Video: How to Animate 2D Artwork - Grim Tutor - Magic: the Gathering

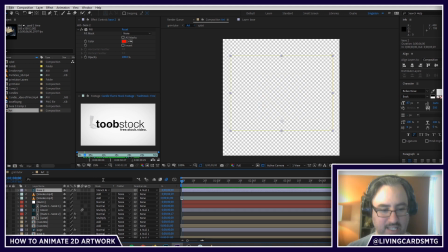But essentially, I need this thing to drive everything below it.
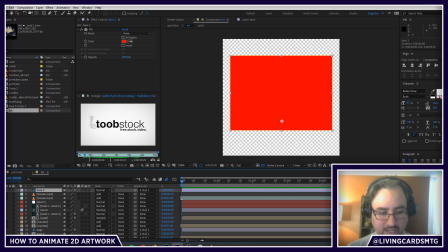So where this is red, in all the layers below it in my timeline will only show up where this is red. And then obviously we hide the red part so you can actually see everything. So lock that and don't lock it before you set it to stencil alpha, but that gives us a nice thing.
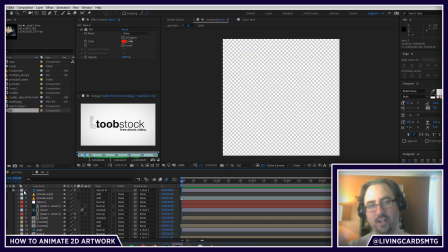Now, could I have gone through and actually cropped that down and made that the size? And yes, but I was working quickly. So it's all about finding ways to do things. In After Effects, there's 110 ways to do every single effect that you're going to want to do. But you know what?
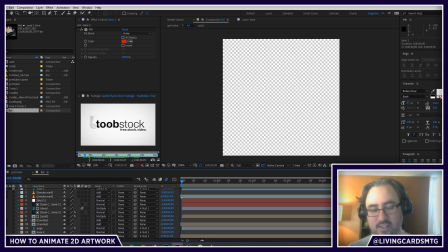It's about what works quickest and looks best. Okay, so let's dive right in. We're going to start from the bottom and we're going to work our way up.
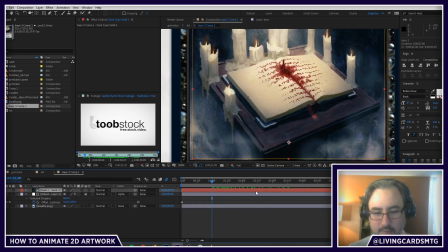So I have a base layer. Very simple.
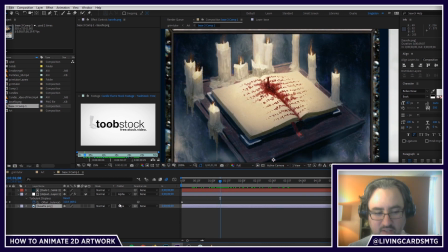I am using the base layer right here, and then I have above it a nice adjustment layer. An adjustment layer is a layer that houses effects, and just like the stencil alpha, it affects all the layers below it.
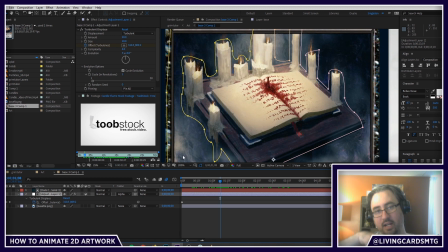So if I add layers above the adjustment layer, they will not be affected by it, and you can use that in different ways. Okay, so what have I done here?
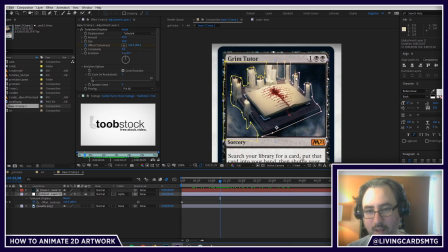I went ahead and kind of masked out really crappily the background that I wanted to have this effect.
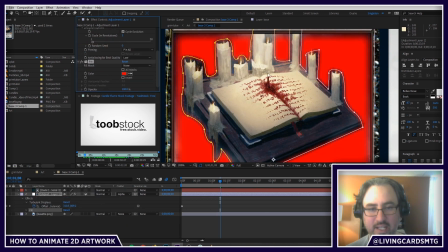And if I go ahead and throw a fill on here, you can see all this stuff is what I want to affect.
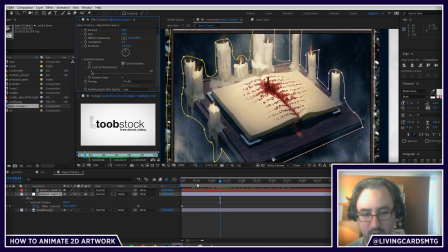And of course, that is going to be this smoky background. And then I used our friend Turbulent Displace, one of the most used and most overused effects that you can pick for this kind of thing. But it creates this sort of distorted kind of organic smoke,
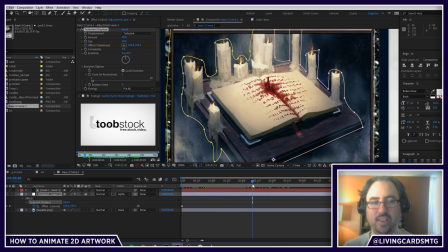water, fire, everything you can use Turbulent Displace for. Because what it's doing is it's kind of undulating, is a word for you, between black and white on a doing math calculations.
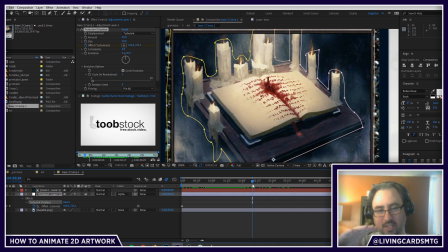So it's saying every frame, or however long you set it to, I want a variable point between black and white, and then it's using that to drive how much it affects and distorts the layer below it.
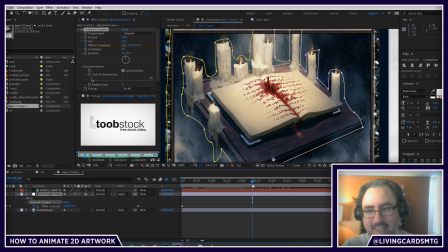So lot of smart people used a lot of math, and at the end of the day, we get left with this really sweet looking, effect here. And then just to kind of keep it from affecting the edges, I went ahead and set that into another layer with a mask. So it's kind of like building up layers upon layers to do the final effect that you're interested in. But all this is a simple turbulent displace. And the animation that I used was an offset turbulence,
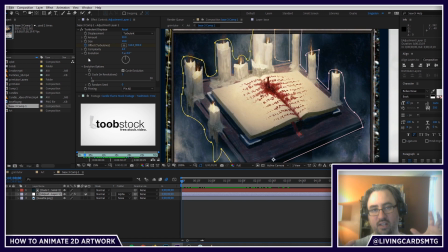because instead of using the evolution that looks like it's sitting still, the offset turbulence actually makes it look like it's moving in a direction. And I wanted the smoke to look like it's rising. Okay, so what that cost me was the ability to use the cycle evolution option. Obviously, the goal of this artwork was to create a perfect loop, and I try to do all of my stuff in perfect loops lately because it does really well on social media. People really like it, and I really like seeing it because you can sit there and watch it. I first got the idea for that. Everybody will remember this from the Days animation where the birds were coming across and everything. So anyway, so what we're going to do is to create the loop here. So obviously, if we jump between these two, I'm pressing home and I'm pressing end, and that's the best way to easily check if your animation is looping, and it's not. That's a huge snap between the background. Now, if you left that in and didn't try to do any looping effect and were cool with that, people would see it. People's eyes are smart, and it's not going to look natural, even if it's not a huge change. They're going to start to notice that in and out point, and that is not the effect that we want to go for. So how are we going to make this loop?